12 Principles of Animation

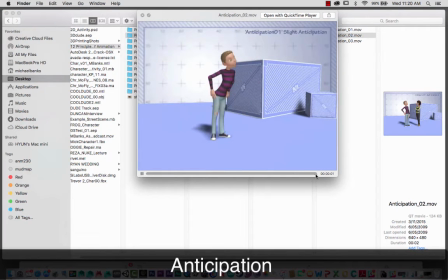Let's add a little bit of anticipation. Whoop, very slight. Look at the girl here, just around here. Oh, a little bit screen left, she moves to her right and then takes off. I like how her left knee, her left foot is raised and And then she's going into the movement.
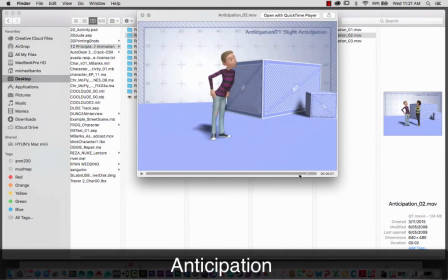We're thinking about that center of gravity. The hips as they start to fall. Screen right. And off she goes. Now let's go full anticipation. This is great. Whoa. Off screen right. Watch the boy as well. Leans right back.
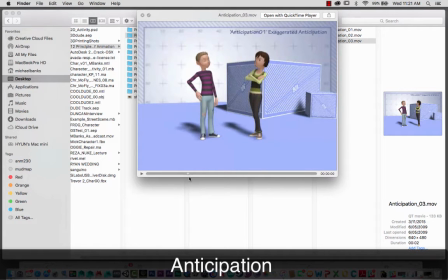And there's a nice bit of arc. Arcing in his motion. Lean back. Look at that. Look at the boy. just here and once again well there we go and she's gone she comes right in look at the foot here her left foot it's really
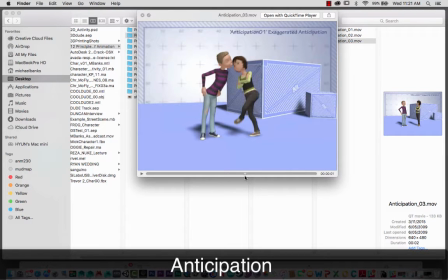pulled right in okay almost swaying around her a little wrapped around her as she gets that momentum to drive off whoa see you later
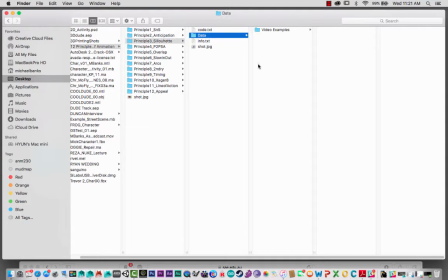fantastic okay let's go on to silhouette here guys. Silhouette's important in your first two passes.
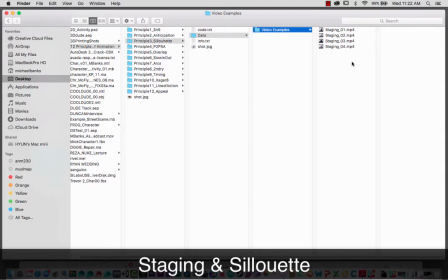You can set up silhouette quite nicely in your first blocking stages. So stage one.
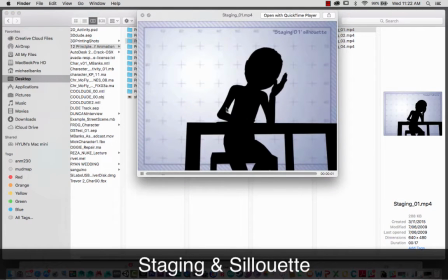Here's silhouette. The arms, yeah. Now the end's just coming straight down here.
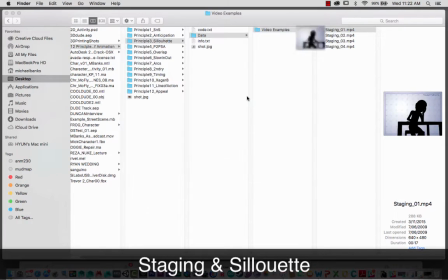You can't really tell what he's doing at all here. very difficult you don't know what's happening in that shot like he's probably
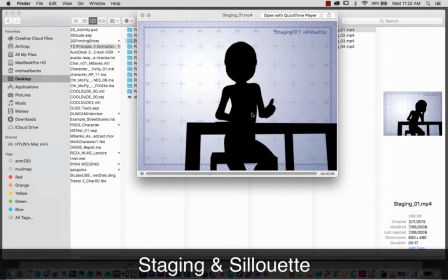falling asleep yeah but then what about in between this what's happening now no idea okay
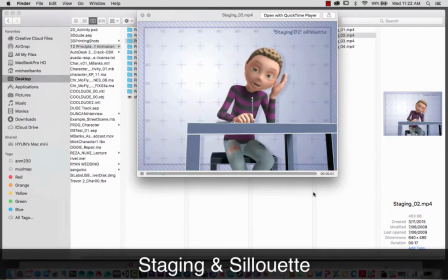let's go to the actual here it is again silhouette turned off but exactly the same poses he's obviously got something stuck he's looking for something what is it I'll grab my pen again then you might
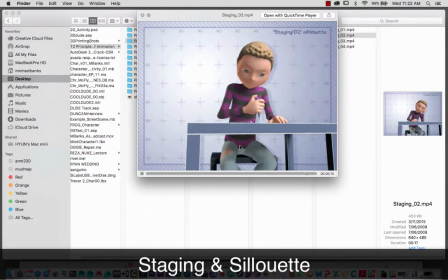notice all the pens coming out his nose it's quite a funny little animation actually so now we're
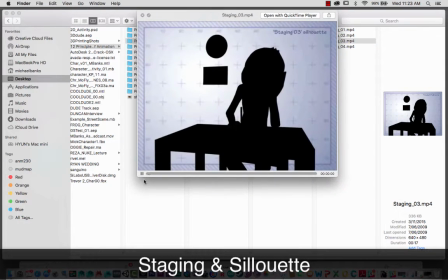going to go with a much better silhouette okay let's have a look so look at that just straight from the start see the pencil or the pen the hand okay both arms are sort of out a little bit okay and oh
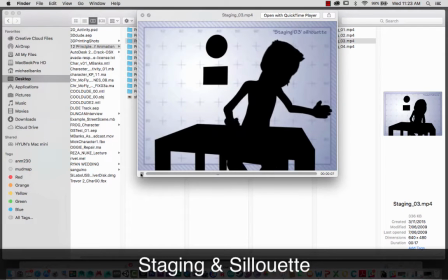what the here we go look at this bit of a profile on the head here and you can see the pencil or pen stuck up his nose a little bit. Look at that one.
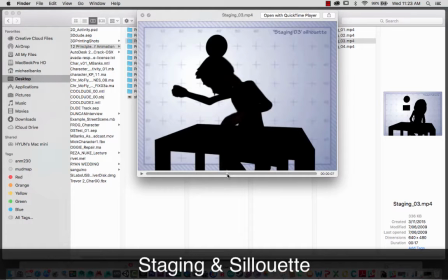Just back up. Look at that. See? It's much better. It's a much better read.
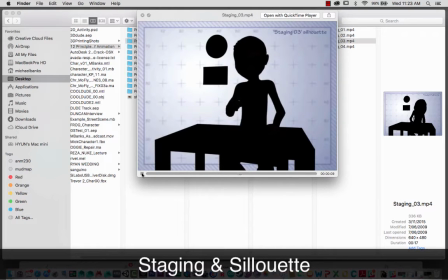And then we'll come back and then... That's not a very good read, but his hands are out. Oh, I've started this again. Sorry about that. Let's just catch up here. And then what the, and in here, okay, we actually get the read of the pencil coming out here,
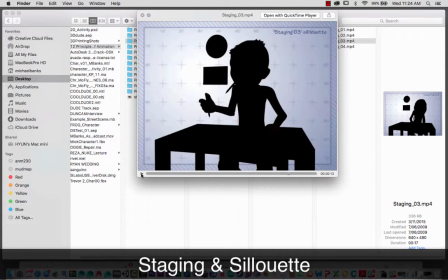nice silhouette on the action, rather than keeping it all straight inside here where you can not really read it so well, it's just too much noise happening in the centre area, very difficult to read.
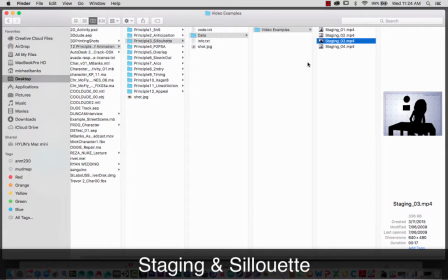Okay, so silhouette helps with reading the character's actions. Here we go, here's the final piece.
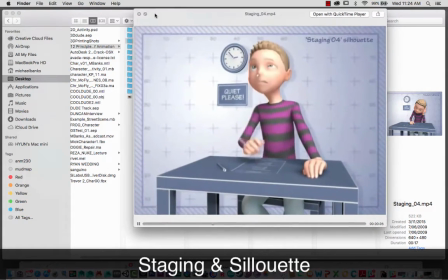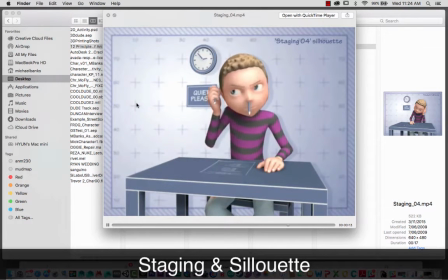Okay, and here we get a nice silhouette, fantastic, let's move on.
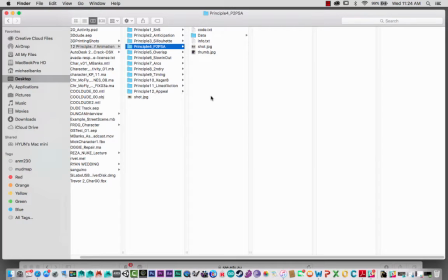Pose to pose and secondary action, what have we got here, oh okay, she's going to do, looks like a blocking pass,
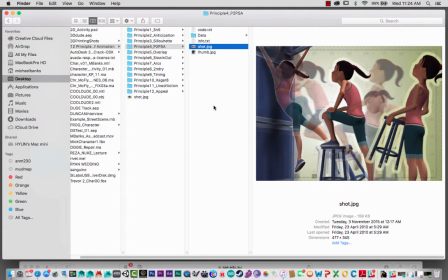we're going to go through all your different poses, which we're using, pose to pose animation, that's what we're doing, we're not doing a linear, we're doing pose to pose. We're going through four different phases.